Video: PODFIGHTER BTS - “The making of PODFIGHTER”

And basically, I just keyframed everything. I just had stuff move from one point to another. Basically, I just had to do a lot of photoshopping, keyframing, and made it work,
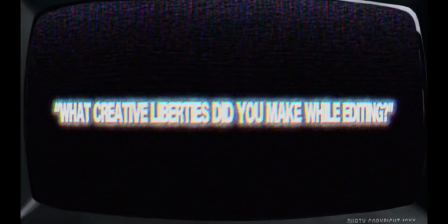4:23 What creative liberties did you make while editing?
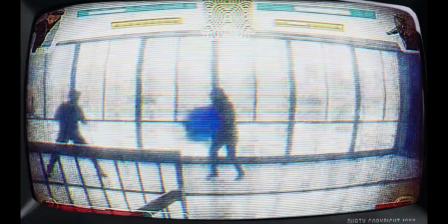4:31 I used a lot of green screen effects from YouTube. I guess that counts as a creative liberty.
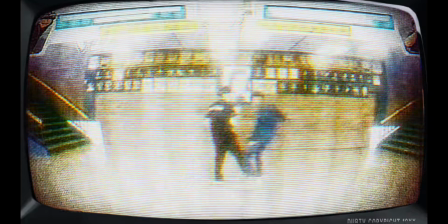4:36 This is not really directly like an actual animation that I use from Street Fighter.
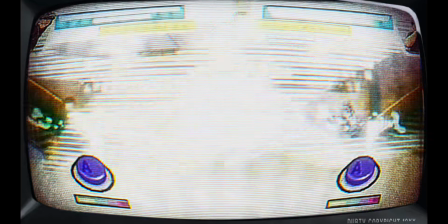4:43 So I borrowed a lot of effects from YouTube, and I animated my own little effects to put on the hit impact effects to make my own hit effects that are similar to Street Fighter 3.
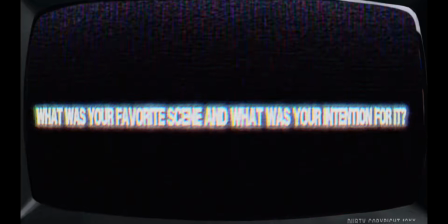4:56 So, yeah. What was your favorite scene and what was your intention for it?
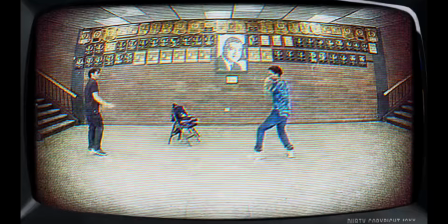5:03 Favorite scene was definitely the final fight. I wanted to emulate the final boss from Street Fighter 3, Their Strike with Gil.
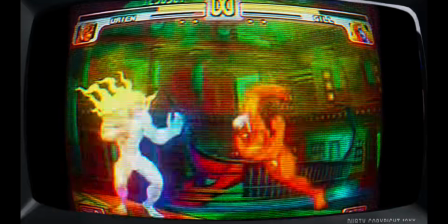5:12 The climactic feeling of that fight, which just have to go on for longer than all the other fights.
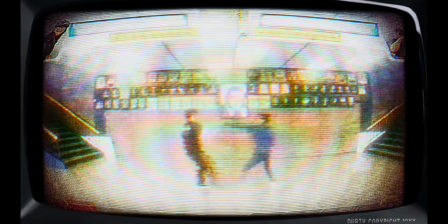5:19 So that was done intentionally.
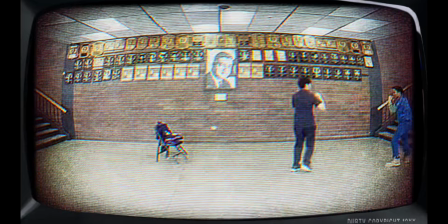5:21 Like I helped Mirai came up with like all the moves and stuff and had him be able to dodge all the attacks, so he's different from everybody else.
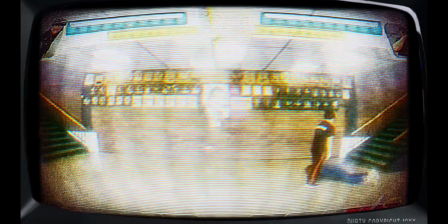5:30 And he's the only character that I actually lose to at first, so yeah, it's my favorite scene. I didn't make a lot of the animated visual effects, but I did help with some of the UI elements for the game. So for example, whenever there's the hit or the combo pop-ups, I use this app that I use called Inkscape, which is like Adobe Illustrator, to make these text art that appears sometimes in the video,
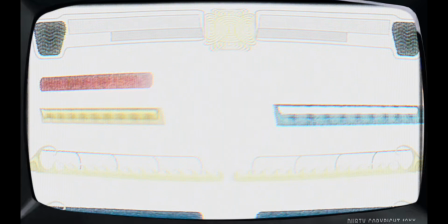5:57 as well as this UI. And you can tell actually that I used guidelines as well to make sure that everything was centered on the page. I drew a lot of these shapes by hand, although this I got from a free vector site, and I made the logo of the game, which appears at the start.
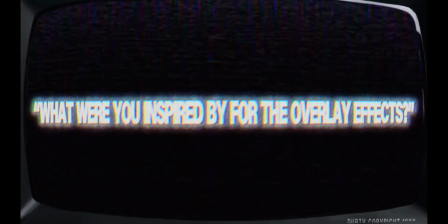6:18 What were you inspired by for the overlay effects? Yeah, so for the overlays, I used a reference that Isaiah drew for me for what he wanted the logo to sort of be like.
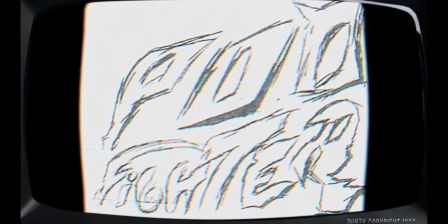6:31 Very sketchy, very powerful, thick strokes like brushwork or lightning. And so I kind of went off of that general vibe for the logo and for the pop-ups. But then for the actual UI itself, I was in a mindset of more like where it's all very like mythical, very fantasy, generic curves and swirls and immortality things. So I made these waves. I keep in my computer actually a file of different repeating patterns that I downloaded over the summer for an internship, and I just in general have a lot of references like that I use in my art.
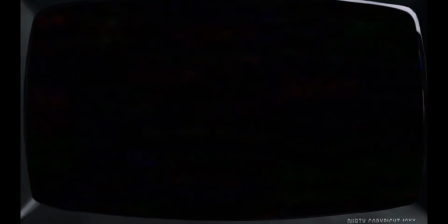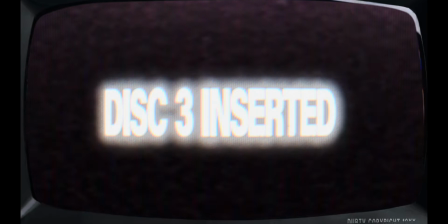Hi, I'm Roscoe. The character I was at the beginning character, like the main character, like the first beginning boss or fight, and but prior to that, like I'm the camera guy, like workhorse and scenes and everything.
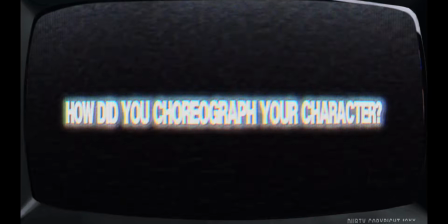7:43 So that's who I am. How did you choreograph your character?
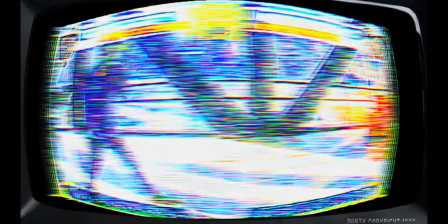7:47 So basically, my character, it was just like I had to like think about like the timing to like I had to like it was about teleporting and just moving around.
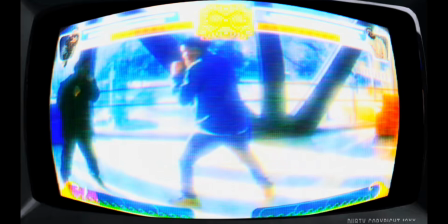7:55 So like. I was just trying to time it perfectly, and like that was basically it.
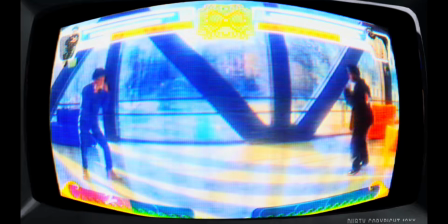8:01 But it was a lot of movement, a lot of like moving around and stuff, and teleporting timing.
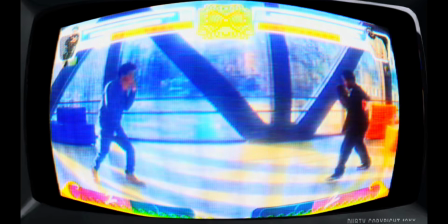8:07 So that's what was really going through my head.
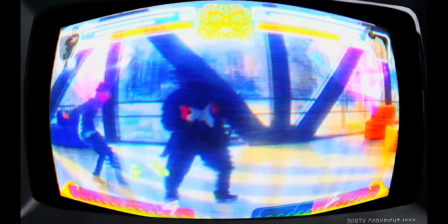8:09 And I was trying to make it perfect, and I was trying to make the effects like me falling down or me get back up, like an effect, like really good, a really good effect. What was going through your mind while filming? Honestly, like during filming, like when we were filming.
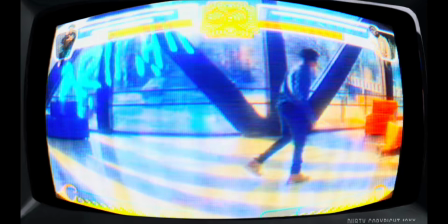8:27 I just felt like it felt kind of like it felt kind of fun because like
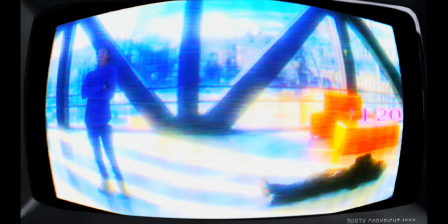8:32 it's with the group I love and I cherish, but it felt like kind of lawless because I kept messing up my parts. Time to learn to understand my parts, but it was for the most part it was really fun. I'm glad I really like enjoyed doing this.
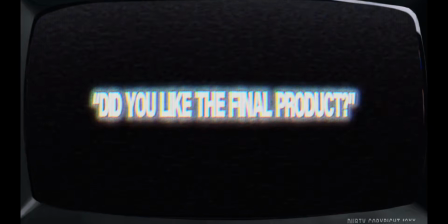8:49 Did you like the final product? The final product that I thought was cool around like the 80s, 90s Street Fighter game.
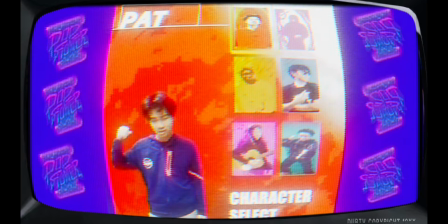8:58 I like the graphics and like the character selections, like choose your character and like in a whole mapping around. Like it reminded me of like those Street Fighter games, like Mario games and stuff. So it was a fun time, and also include like I don't really see like anybody else in the school like. Before me, like doing films like this. My name's Kemuel, and I'm the Sonic Boom character. What was doing the fight choreography like? It was fine, I guess.
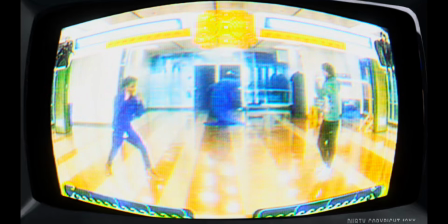9:37 I feel like it's kind of limited because there wasn't like enough.
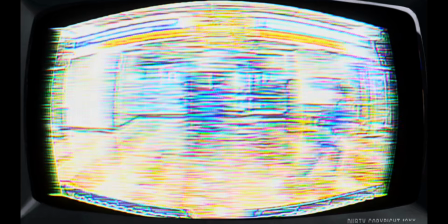9:45 I couldn't step back, or I couldn't like go too far forward, or else. Either I or Isaiah was going to be out of the frame, so that was like the only issue, but other than that, it was fine.
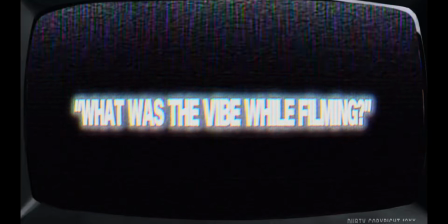9:58 During the production of Pod Fighter, what was the general vibe while you were filming this? I ain't got no general thoughts. I mean, it was like just another thing, you know.
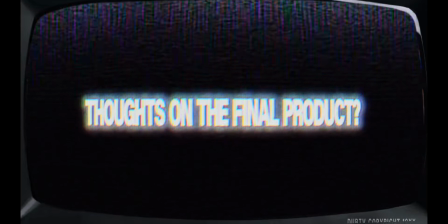10:11 Thoughts on the final product? It's good. I like the last battle. That's pretty good. With the fight for choreography for the round that I was in, we made it up as we went along, thinking of how we wanted the beats to go back and forth in the video, of when we wanted to make it look like one character was winning over another in a way that was visually satisfying.
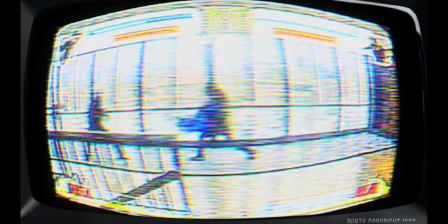10:39 My character, I used these fans that I had acquired over the summer,
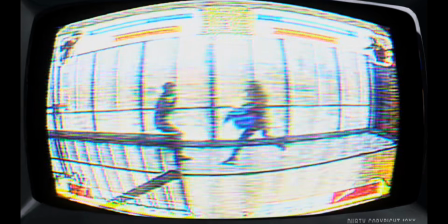10:43 and my whole conceit is that the fans would look like some sort of magical projectile effect or anything.
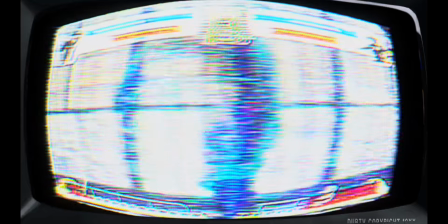10:51 Even though they're obviously fans, the idea was to use the color and the movement of them. So I centered my character's animations around the fans and around flicking them as if they were some sort of weapon. Hi, my name is Riley. I was one of the actors. I was the final boss, and I was also a part of sound design. What was coming up with the choreography like? It was pretty interesting. We had to come up with our own special move.
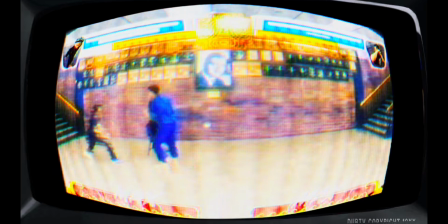11:21 I came up with the special move of having it was a spirit gun inspired thing.
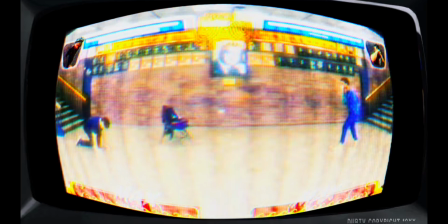11:27 So I basically shot out a huge beam blast, and it was pretty cool.
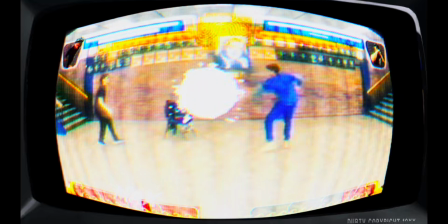11:31 I was trying to incorporate a lot more punches and dodging to my character.
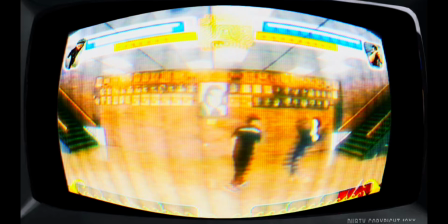11:36 I was trying to reference off of Goku, the Master Ultra Instinct. So that's why I was doing a lot of dodging and also just parrying in general.
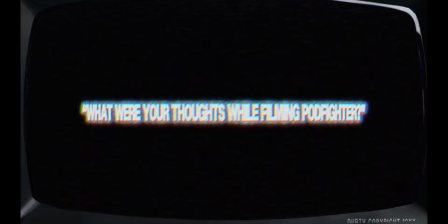11:50 What were your thoughts while filming Pod Fighter? I thought it was a pretty cool concept. I mean, this stuff I feel like it's never been done before on WTV.